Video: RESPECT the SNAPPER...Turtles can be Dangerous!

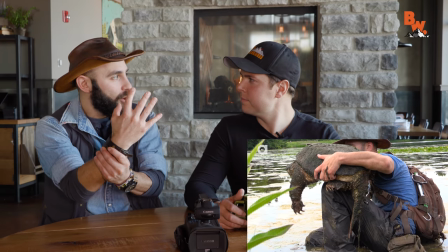(12:22)
But that was, I mean, if that turtle had got my arm in its mouth, it would have crushed the bone.
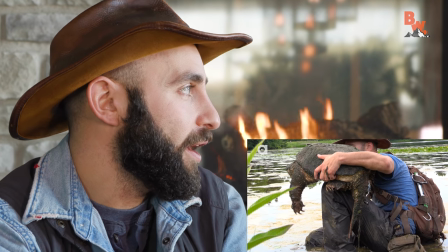(12:29)
Like, it would have been, like, game over, scene over. Would have taken, like, a piece with it. It would have easily taken a chunk out of my arm.
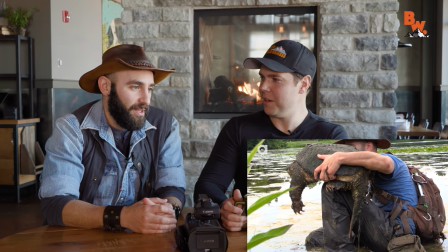(12:35)
We would have been on our way to the hospital. I stopped it right here because I just wanted to point out that it was only me shooting this video.
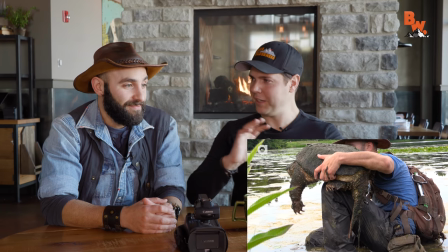(12:41)
Yeah. You guys will notice that there's different camera angles that we got after the fact. So a lot of this video is actually shot out of sequence. We had to. We had no choice. We didn't have Mario with us back then.
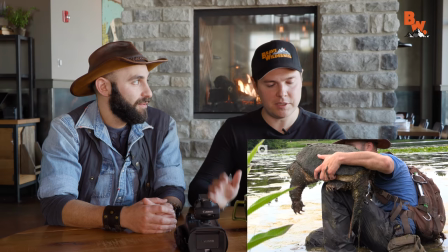(12:51)
Right. So I don't know if you guys noticed that or not, but some of the camera angles from the presentation are moving around.
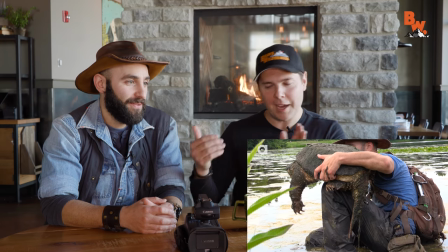(12:57)
That's because from our filmmaking background, we knew we've got to get these set up B-roll shots. So you'll notice Coyote's mouth is covered.
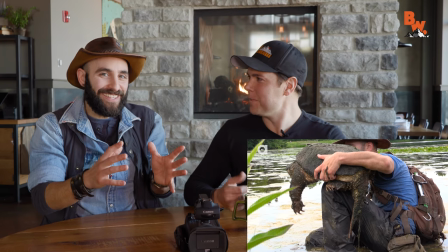(13:04)
You can't really tell what you're saying. But you were like, talk like you're presenting. It will look like we're in the same scene.
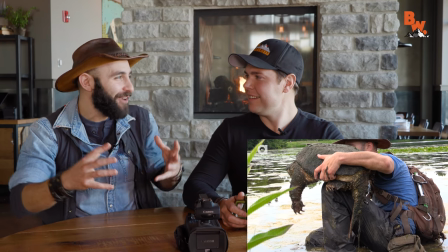(13:09)
It will also make it look like we have a huge camera team with us.
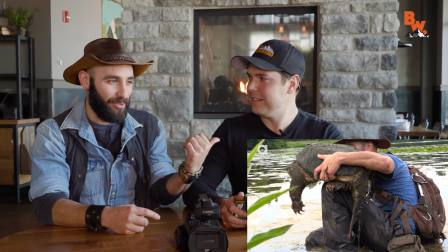(13:12)
It was one director, one shooter, which is you, both hats, and one presenter, animal catcher. That was me. And editor. You actually edited this. I did. I edited this video, too,
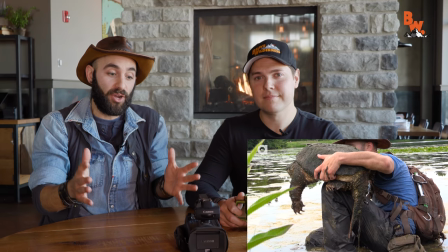(13:23)
for what you guys may not know is that for a lot of the first season of Breaking Trail I did the initial edits and then our
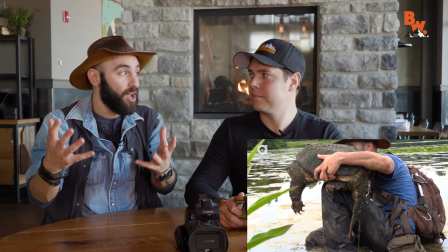(13:28)
now full-time senior editor Chris would come in and help me clean up the episodes and You know,
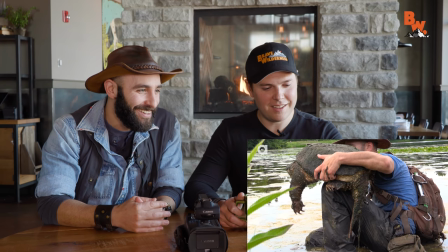(13:34)
make them spiffy and Better because I was not that good of an editor. I think you're pretty good I'm the king of this wetland Good looking.
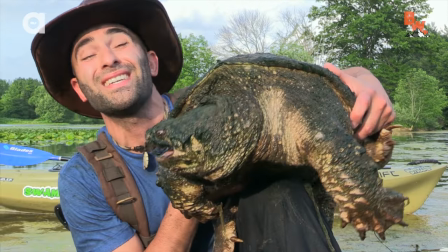(13:42)
Yeah, I had to be creative back then. You can notice the light changes in between some of those shots too if you look really carefully The males get quite a bit larger than the females and then the males tails...
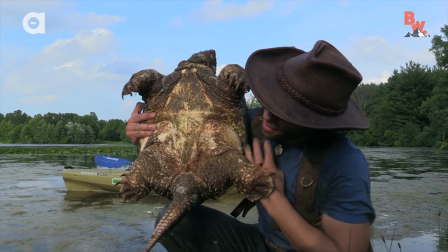(13:51)
Still a pretty great little camera. It was. Yeah. For back in 2014.
And this guy just has an absolute dragon tail.
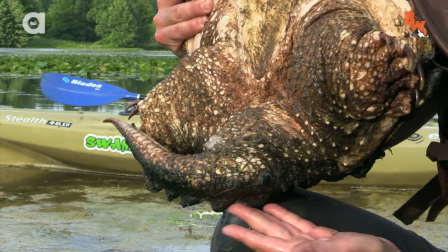(13:56)
Before the wave of 4K cameras.
Can you see that from the side there?
Boy, things have changed.
They have these big scutes along the back of their tails.
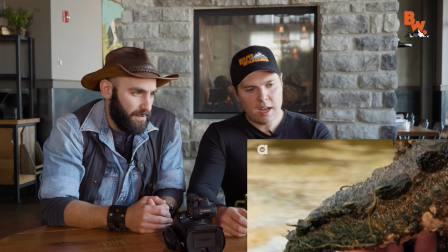(14:03) Look at that. And that's about...
Man, you know, I have to say just from someone who really...
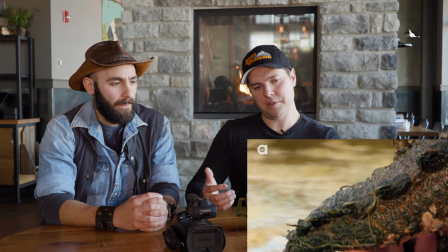(14:09)
I didn't grow up around snapping turtles like you. I still think that the snapping turtle tail is one of the, like, most prehistoric looking attributes to this animal.
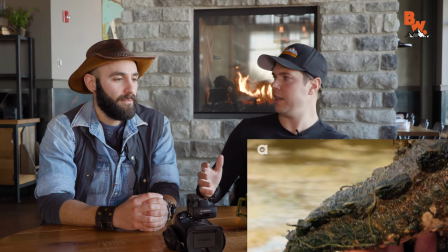(14:16)
Like, it looks like a dinosaur. Yeah.
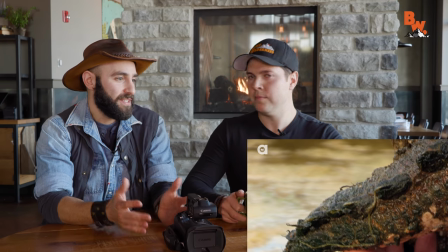(14:19)
I mean, they certainly have gone uncelebrated, in my opinion, really since, you know, we really have put a focus on snapping turtles with a lot of our episodes.
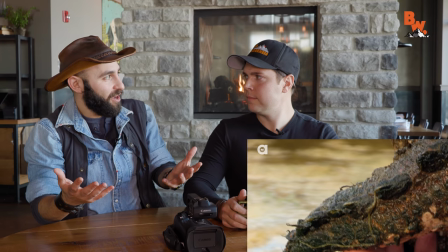(14:26)
But even still, like, you can't go to the toy store and find, like, a stuffed animal or a toy rubber snapping turtle.
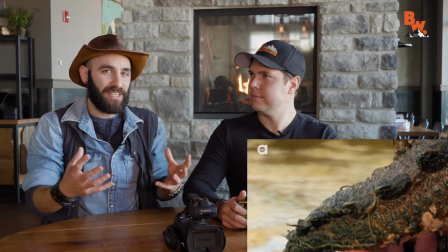(14:32)
That's, like, what I wanted more than anything as a kid. So the next best thing, I guess, was to get out into the swamps and ponds and try to get some toy turtles.
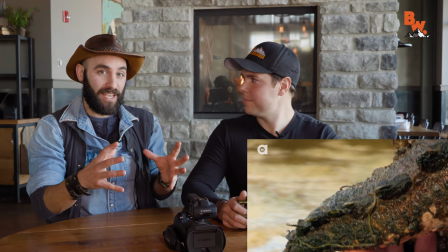(14:40)
Toy snapping turtles, stuffed animal snapping turtles. Actually, what I think would be cool and a lot safer is to make like a pool float so the kids could go in their pool and
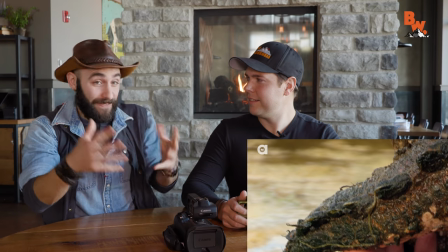(14:47)
catch a rubber snapping turtle as compared to like never go out into the wild and try to catch a real snapping turtle guy. So maybe we'll make like the pool version or something. He said safer than kids jumping in the pool. I'm like, I don't know.
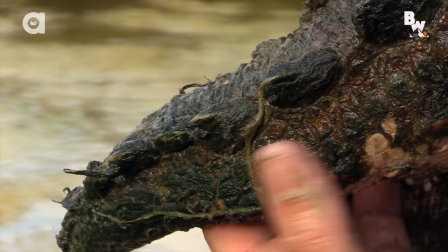(14:58)
We're not jumping. You've got to be in the pool and catch the turtle in the pool. All right. Let's get back to the video.
The historic looking as you can get for a reptile that lives here in Ohio.
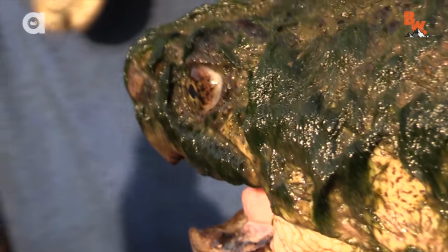(15:06) All that algae.
Now, okay. Pause that. Pause that. Back that up a little bit. All right.
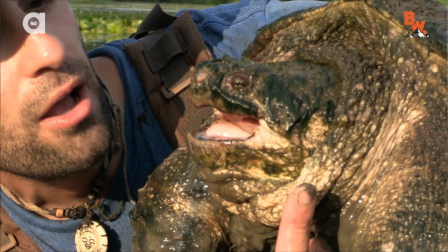(15:10)
I look at that, that is finger way too close to a snapping turtle.
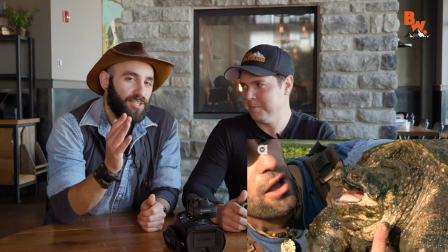(15:16)
That's how you get the tip of your finger. That was coyote's super risky days.
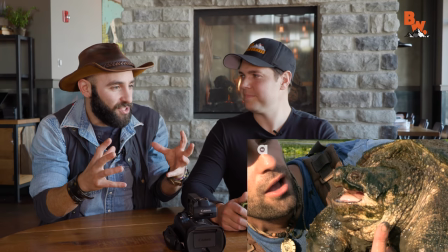(15:19)
We have to get people to watch the shows and do stuff where it's like, man, he's getting his finger really close to that turtle.
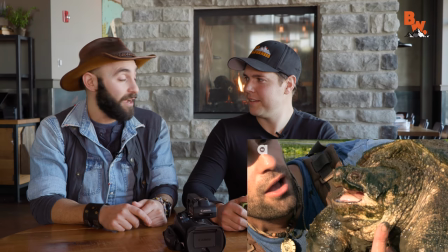(15:25)
Now, I did know turtles really well, but again, looking back to that whole, oops, you got your thumb bit off by a snapping turtle at one point, I guess today was not the day to learn that lesson. So wait, these were the risky days? Like two weeks ago, you were 30 feet up in a tree catching a monitor lizard.
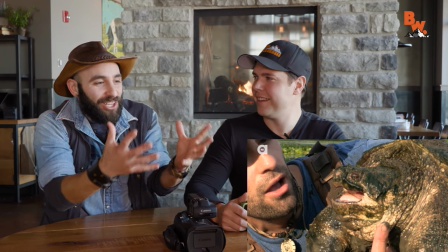(15:38)
Well, that's not the same kind of risk, I guess. I mean, I guess I felt like I really needed to push the envelope here to get people to go, this is an intense nature series.
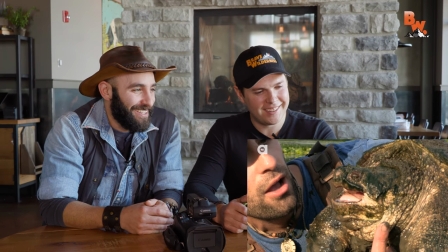(15:46)
It's still pretty risky. Yeah, okay, okay, fair enough.
...that's growing on his face.
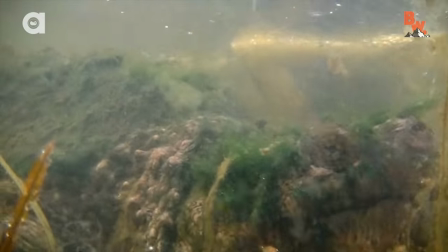(15:52) Now, when he's underwater, his head...
There's those awesome underwater shots. You got these shots. I did.
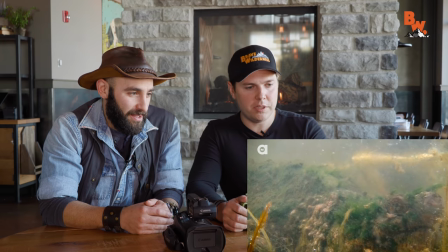(15:56)
I swam with the turtle to get these shots. I love these shots because it really shows how well camouflaged these animals are underneath the water surface. I mean, if you didn't know you were looking at a turtle and I were just to show you a still of that, you may just think that that's an algae-covered rock.
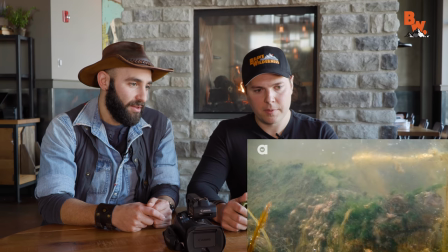(16:11)
Right. You can kind of see an eyeball a little bit. It looks like it almost is Photoshopped in there or something. But, yeah, like, I remember the day that we caught this turtle, which we named Big Daddy, and I was like, I have to swim with this animal.
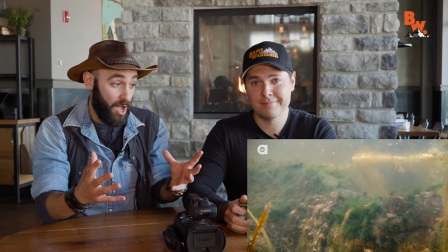(16:22)
Most people are like, wait a minute, you were swimming in a pond full of algae and mud and grime and probably some leeches. And it does smell.